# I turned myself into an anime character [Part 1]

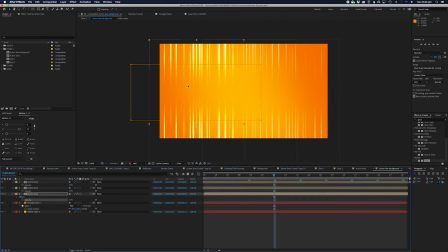So that's kind of what we want to try and achieve here, is kind of get these really nice bloomed out effects coming through.
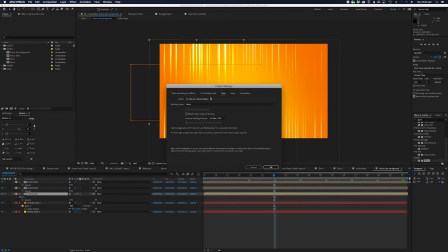So just make sure that's changed to 32. You can actually just click on it as well, and you can actually select what your color depth is as well, if you just want to get there. But by default, it's set by 8. But 32 is where you want to be for this.
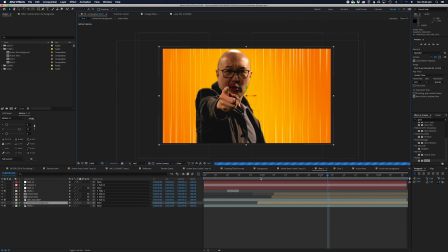Now, just bear in mind, this has some unintended consequences if you're not very familiar with 32-bit color space,
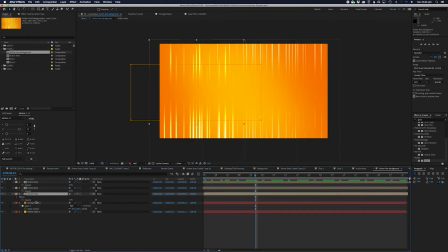because it is very much, you need to tame it a little bit. So sometimes I don't always have that on, but for this glowy effect, I think it works really well. So we're going to copy this glow effect, and we're going to copy it across to the other ones.
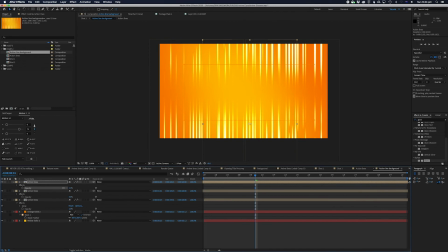And again, I'm going to drop the opacity again, because this just is a little bit too intense for me. And again, likewise for this.
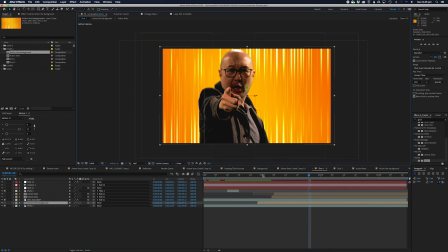All right, so that looks a bit better. Let's have a look at what we've got now, which is kind of cool.
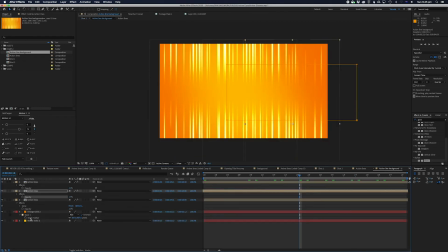Now let's do the same here. We're gonna copy this glow effect, and we're gonna paste it onto these bad boys.
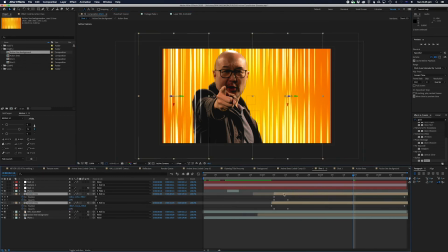So we've got some similar glows. And again, we're gonna drop the opacity. So just make sure you go to here. We're gonna drop the opacity just a little bit more, and likewise just a little bit more. Okay, too easy.
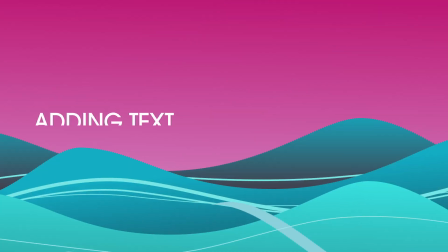And that's looking pretty good. We're getting very close to the end here. To do the text effect is pretty basic.
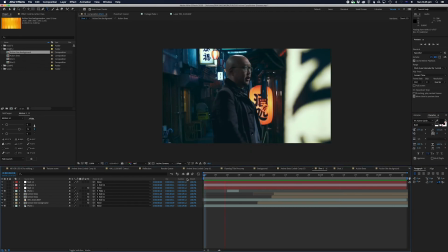So I think that's very much the easiest part of this whole process. So we're going to do the text effect right now. Oh, actually, and we just make sure we put a motion blur on everything as well. So make sure this has motion blur. We're going to check motion blur on this. So this little circle thing with lots of circles behind it, that's motion blur.
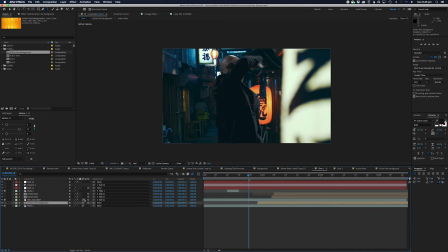We'll check that on. We'll check motion blur for everything basically, just to be sure. And so there'll just be a little bit of action motion blur coming in, which is awesome.
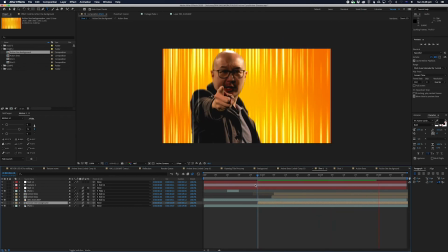That's kind of all you want to do. All right. Now to add text effects, it's pretty much this. Pick your favorite font. I like Blambot, which is just a nice font from the comic book.
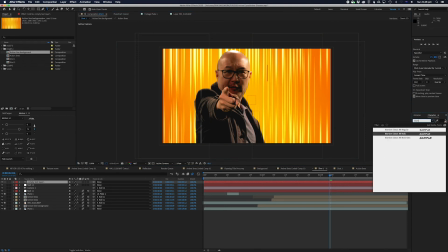I don't know, website, Blambot. That's just a comic book font.
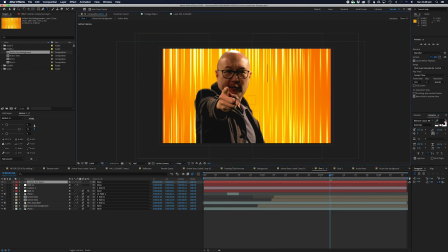And that's just, we'll just put something in here just so we've got the text in. And I'll have it come up just as it's just finished resolving. Where does it end?
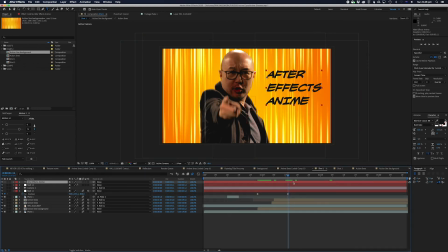So it just comes in, finishes the zoom right there. After Effects Animate. Now I'll make it white actually.
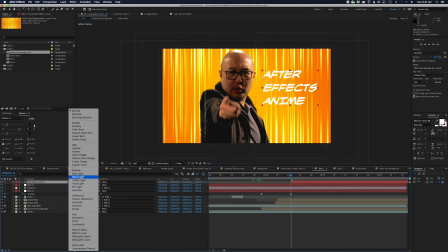And we'll set the mode to, we'll set it to screen. And we'll put the glow effect on.
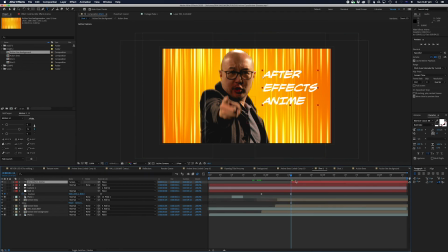So we'll just steal the glow from here. And we'll put the glow effect onto these bad boys again. Now that's way too much. So the way I combat that is I just dial it down until it just becomes readable. So I think around 20% it became kind of more readable. Now you can actually put a bit more of a glow.
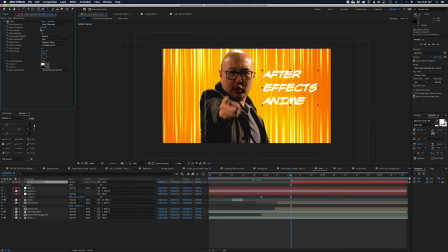You can actually adjust the glow on it. So we can actually make it a little bit brighter. Yeah, a little bit more glowy. I'm actually going to drop that just a touch more.
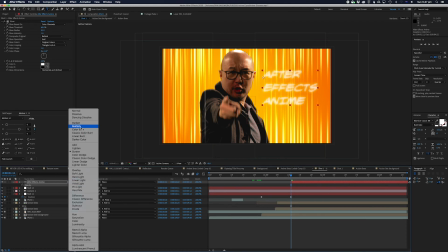So actually, we don't even need to make that a screen. Ooh, look at that.
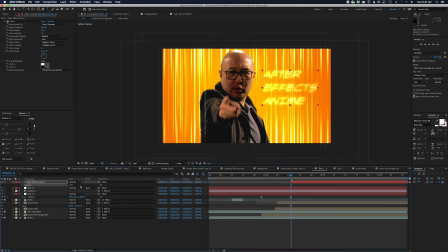It's so bright. That's what I'm saying. You gotta be aware of what this plugin does, because it can be wild, like it can be unwieldy at times.
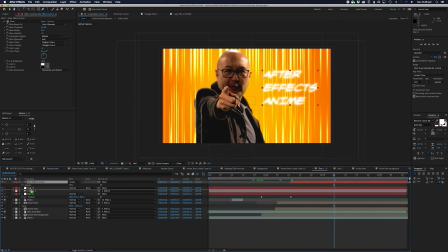Now, if you wanted to, this is a preference. I like everything kind of sitting in nicely, so I'm gonna also make this a 3D layer,
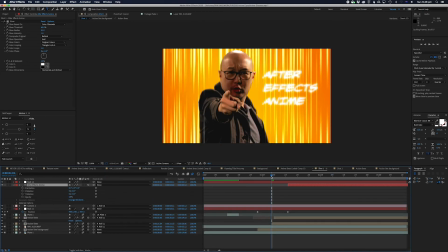and just so that it kind of jiggles around with everything else as well.
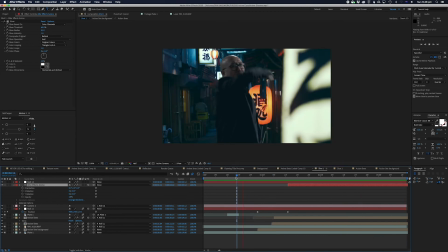So you can kind of keyframe what you want to say here,
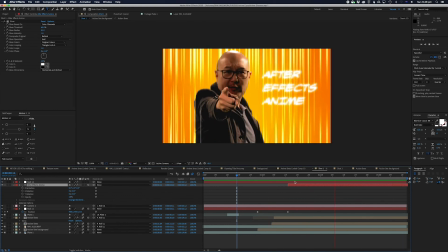obviously, but you know, After Effects, Anime, or you know, stop editing in After Effects.
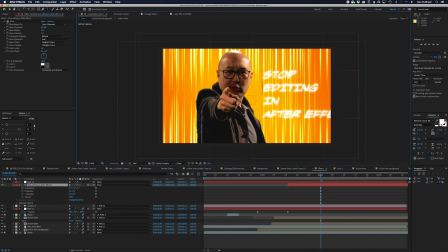I mean, I feel like I need to say this. I would stop saying it if people would stop doing it, but they keep doing it, and I don't understand why. So from a composition point of view, that's a little bit too bright on that side. So I might actually go in and darken this edge just a little bit. So I might go back to the action lines section here.
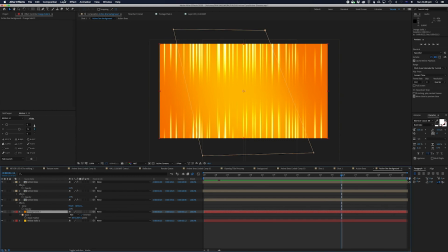I might actually make this solid a little bit darker than what it is. So I'm going to go back into the solid settings and change this color just one more time.
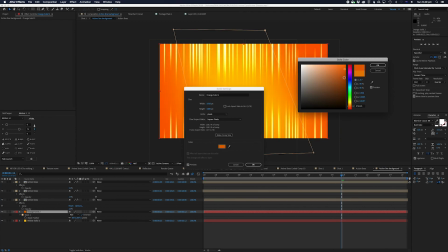Might make it a bit reddier actually. It's like, oh, that's nice. All right. We'll still keep the saturation up.
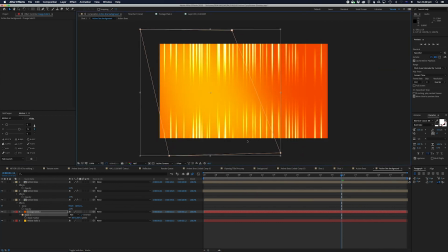Now just move this across just a touch, so we're getting more of the orange. It's a bit easy to read on, so that becomes a bit easier to read.
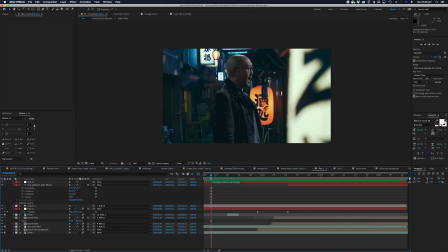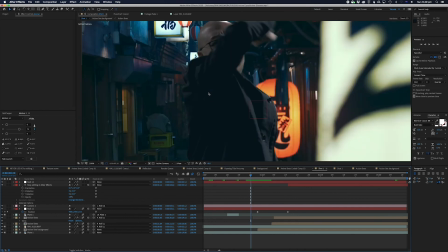Alright, and also just to make this look a little bit more cinematic, I'm just going to put just the tiniest amount of Gaussian blur in the background here.
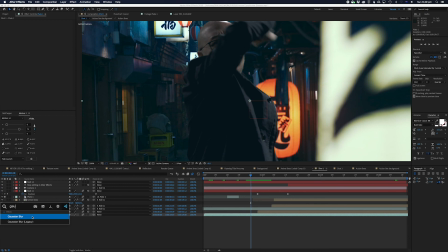So we'll go to the plate, get some Gaussian blur going. Put repeat edge pixels on.
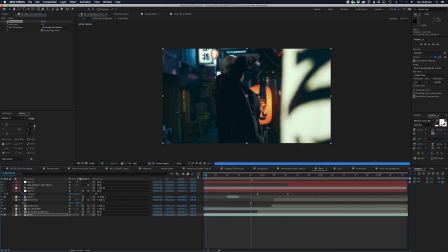I'm just going to put like 10, just a touch. And that just kind of makes things a little bit more cinematic in my opinion.
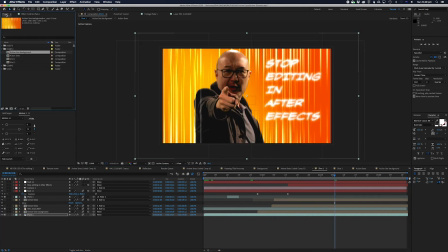Alright, and the final bit you need to do is you need to actually put a little bit of film grain on there. Now, I know not everybody loves the film grain, but I do. So we're just going to drag this film grain, which I got from Gorilla Grain.
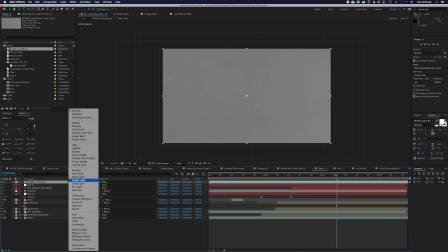Not sponsored by them, just like their stuff. We're just going to set it to overlay.
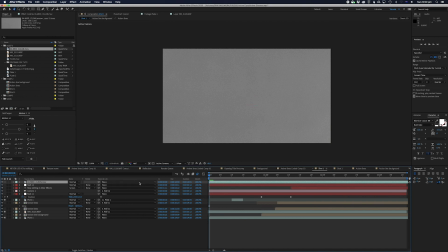Oh, just so you know what it looks like. So this is Gorilla Grain. I mean, honestly, you can buy grain packs super cheap, or you can make your own. This is nice because this is actually simulated from real grain. Oh, not simulated.
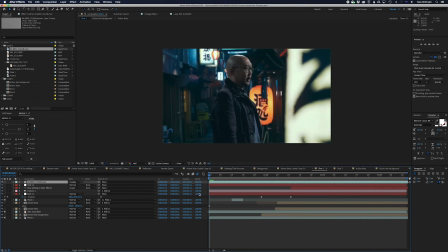This is actually real grain. So it's actually from the actual film stock that they take it from. So it's kind of nice. And grain just kind of nicely ties everything together.
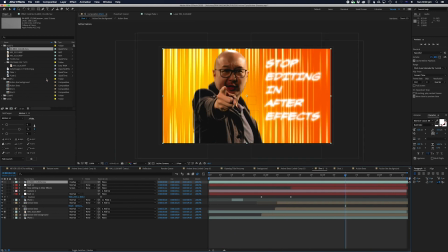So it's just a nice thing. I'm going to put a little bit more. I'm going to put a bit more.
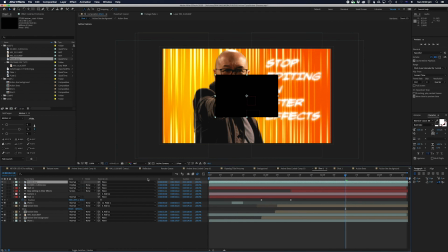I'm going to over the top and make it really old school. This is a very old film dust effect that I've got.
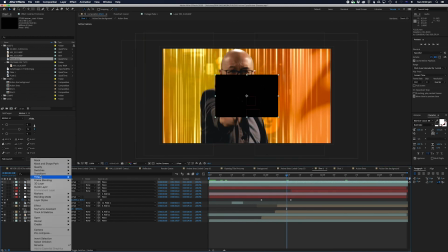So I'm just going to scale that, transform, scale that to fit to comp.
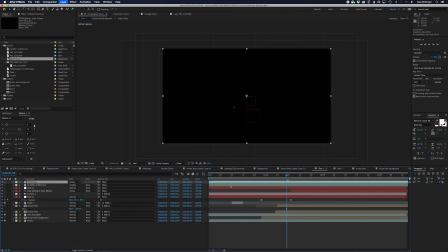And we're just going to send that to screen. And we're just going to have this really old film look.
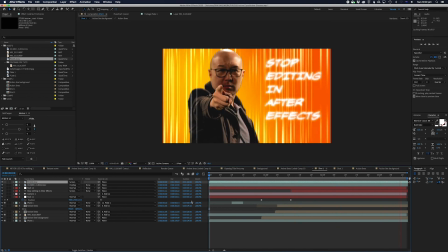And there you go, that is part 1 of how to make yourself an anime character tutorial. Editors should never use After Effects for editing.
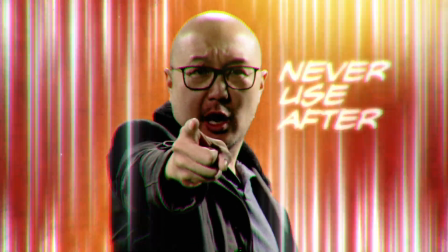Alright guys, thanks for tuning in. I appreciate you guys watching all the way to the end of this tutorial.
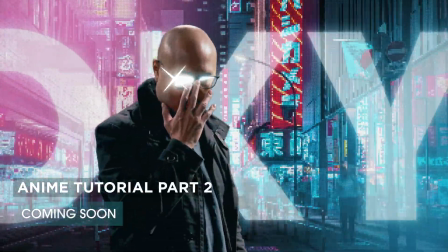I know it wasn't a short one, but I do appreciate spending time with you and teaching you something new,
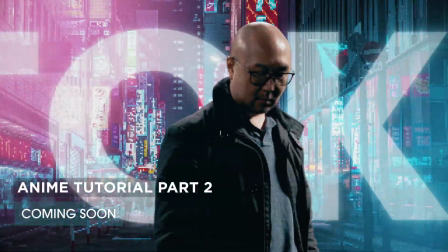which hopefully you can use at some point in your video production projects.
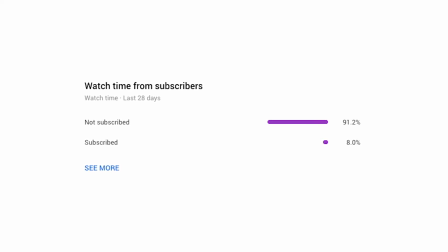And guys, a whole bunch of you out there are not subscribed to the channel, but you are watching the videos. So do me a favor, just click the subscribe button. It'll just take a second. And if you don't like what you're watching, then just unsubscribe.
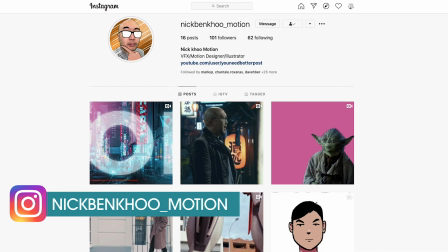It's pretty much that easy. And remember guys, check out the Instagram page. I want to hear what you guys are saying.
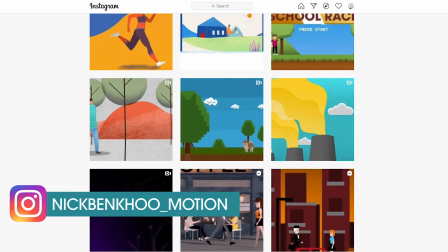Leave me a comment. Tell me if you think One Piece should have ended a long time ago or you are still loving this show.
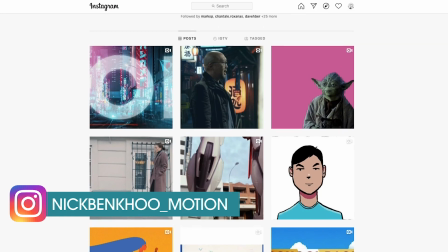Anyway guys, thanks for watching and I'll see you next time.